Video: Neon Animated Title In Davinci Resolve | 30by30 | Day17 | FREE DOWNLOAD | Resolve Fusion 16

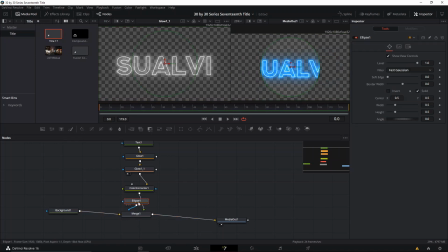and we're gonna create a mask on this and don't worry about it and we're gonna resize it obviously to fit the whole text and then we're gonna take this off edge and make it a little bit bigger like you
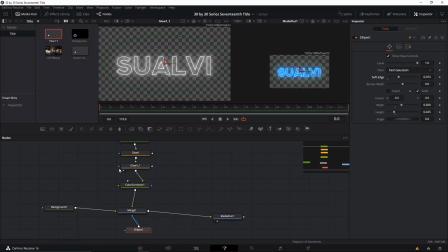can't really see much of it right here because of the background but if we go back to black you're gonna you see here you can see that sort of like glowy circle thingy when you when we change the color when
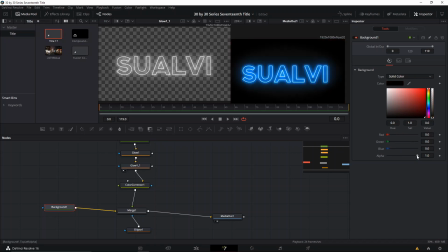we move it around you can see it okay so we're gonna take this black out all right and that's pretty much the base and then the
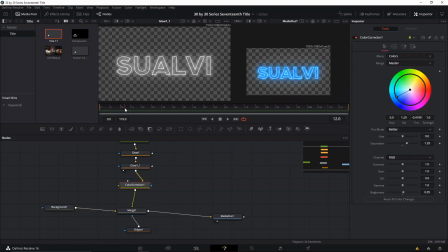rest of it is animating it so the way that I that I animated it was by going to the merge node and on the merge node I played around with the blending here to play that as a as it turning on and off type of thing and the way I animated was by
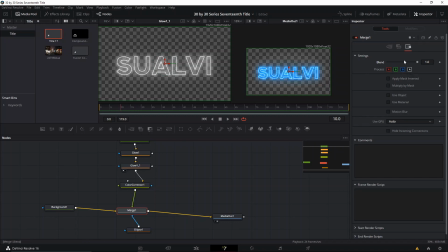I went to frame 10 and I create a note on 0 then I went one frame ahead and made it a little bit bigger when one ahead and what I went back or backwards so sort of like slowly turning on but kind of like needing to push back a little bit to like
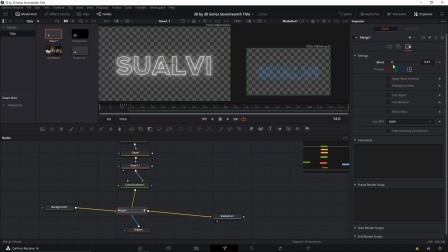then get enough power to like power through the next like current of electricity type of thing you know kind of like an arrow you have to pull it back first to go forward so yeah so then that adds
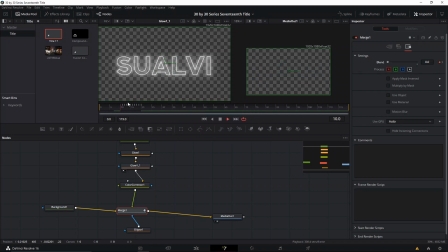that like sort of like lighting the light turning on effect to it and then later on here i i went around a couple more frames and instead of like turning it off here i think i went to the color corrector and I play with the saturation just to add it sort of like a
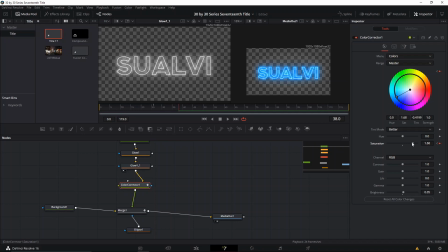like a vibrant like like as if the light is moving inside of it so slowly it would just change it during the time that it's up there so it's not just still of course and then it might be hard to notice it but
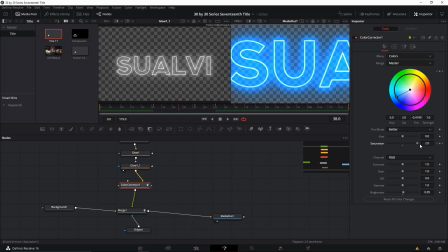because it's like a subtle thing you know if you go too hard too much it will you it will be noticed but if you go just a little bit it will add that little detail effect you know to make it seem that there is something that's going on but it's not really a
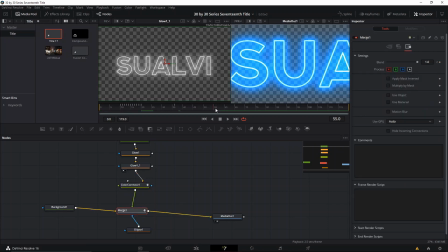lot okay and then what i did was for the for the closing
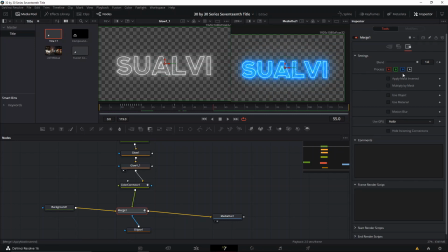animation i'm gonna put a little bit more here and then i want to go full black again and full on one again and for for the turning off i basically did the same thing but i did it the opposite way
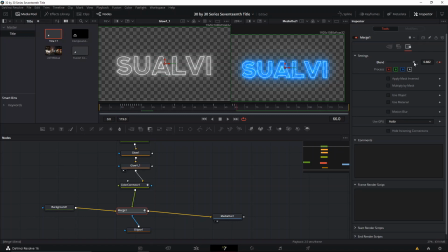so i went down then i went one key for my head and then i went up again then i went even lower and then i also went ahead and did that same little jump there there and one last one there so then let's see how this one looks
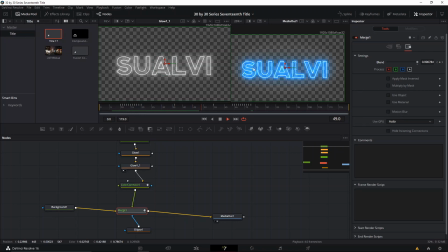you see how it seems like it moves a little bit and then it turns off again
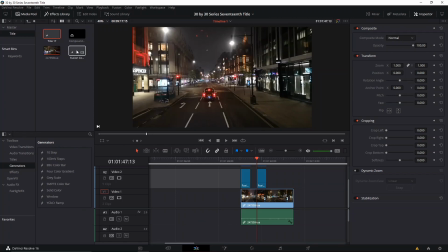okay that was a pretty quick one to make because it's basically just once you figure out the light and how you like it to look
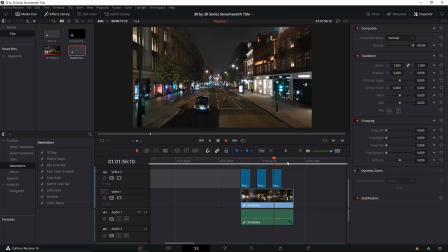then it just works and you see how like
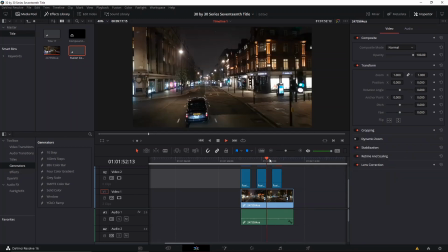we can see how it illuminates the actual footage below it
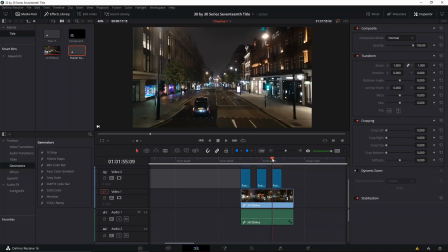like you see how everything is dark once the animation starts you'll see how everything gets a little bit lit up in this section
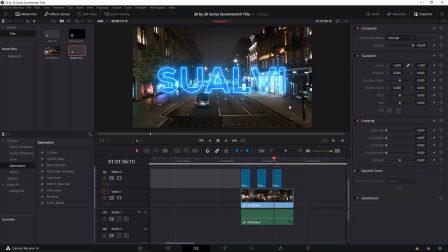and that's basically the effect that we're trying to obtain with this to make it look like an actual light and of course once it renders out it will look even better so let's look at the three of them one more time that's the first one I did the base without being animated
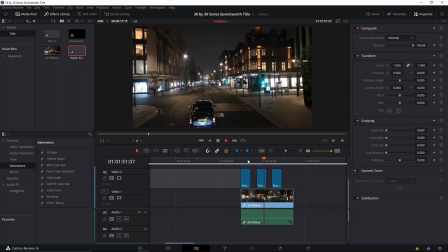and then this is the second one which looks a little bit more realistic because that adds that shiny effect and this is the third one that I did I
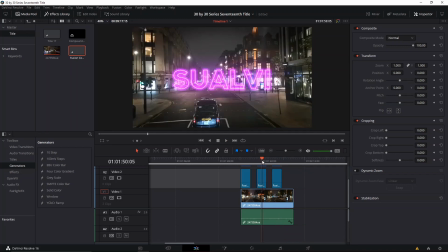didn't add that turning off in the middle like little jump like this one but that was basically done with the in the merge node where we adjust the blending mode so basically just turn it off by being full on in one keyframe and then zero in one and the other one let me just show you I was zero in the other
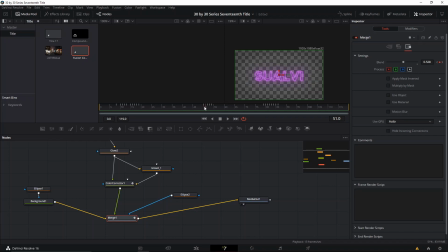one here was basically one and then it was like 0.5 actually it was not completely off and then one and then again and then again just to add
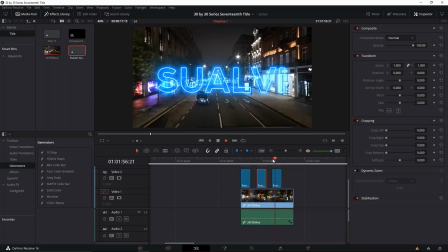that little like like electric more realistic look to it
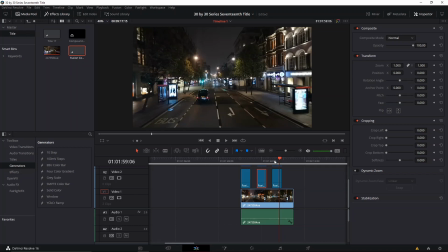and yeah that's pretty much it for this video if you if you guys give
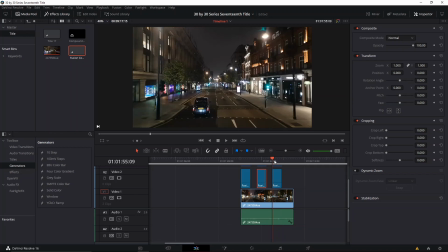me 10 likes i'm gonna be a like or no i'm just kidding um i'm gonna yeah if you liked it drop polite if you enjoy
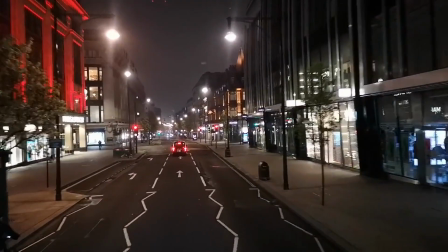this type of content um you can comment below or you can subscribe if you want to see more today was episode 17 and as always you can check
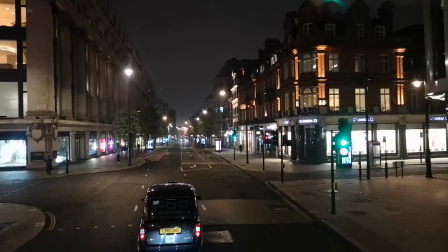the description to download the fusion composition of this so then you can also play around
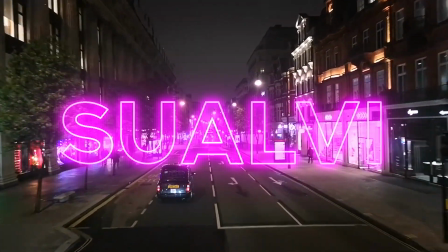with all the with all the different settings and then maybe create something
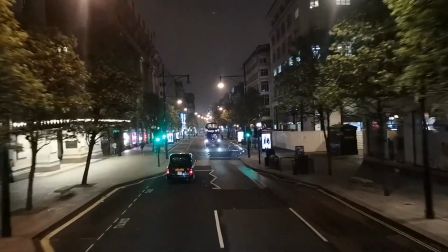even better looking at these than these so yeah um
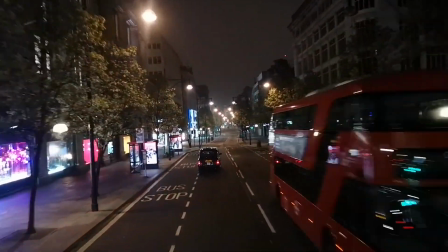I will see you tomorrow in the next episode of the 30 by 30 series.
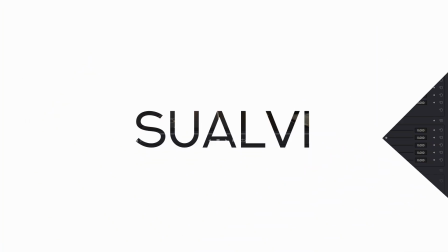Bye, Swabby. See you tomorrow.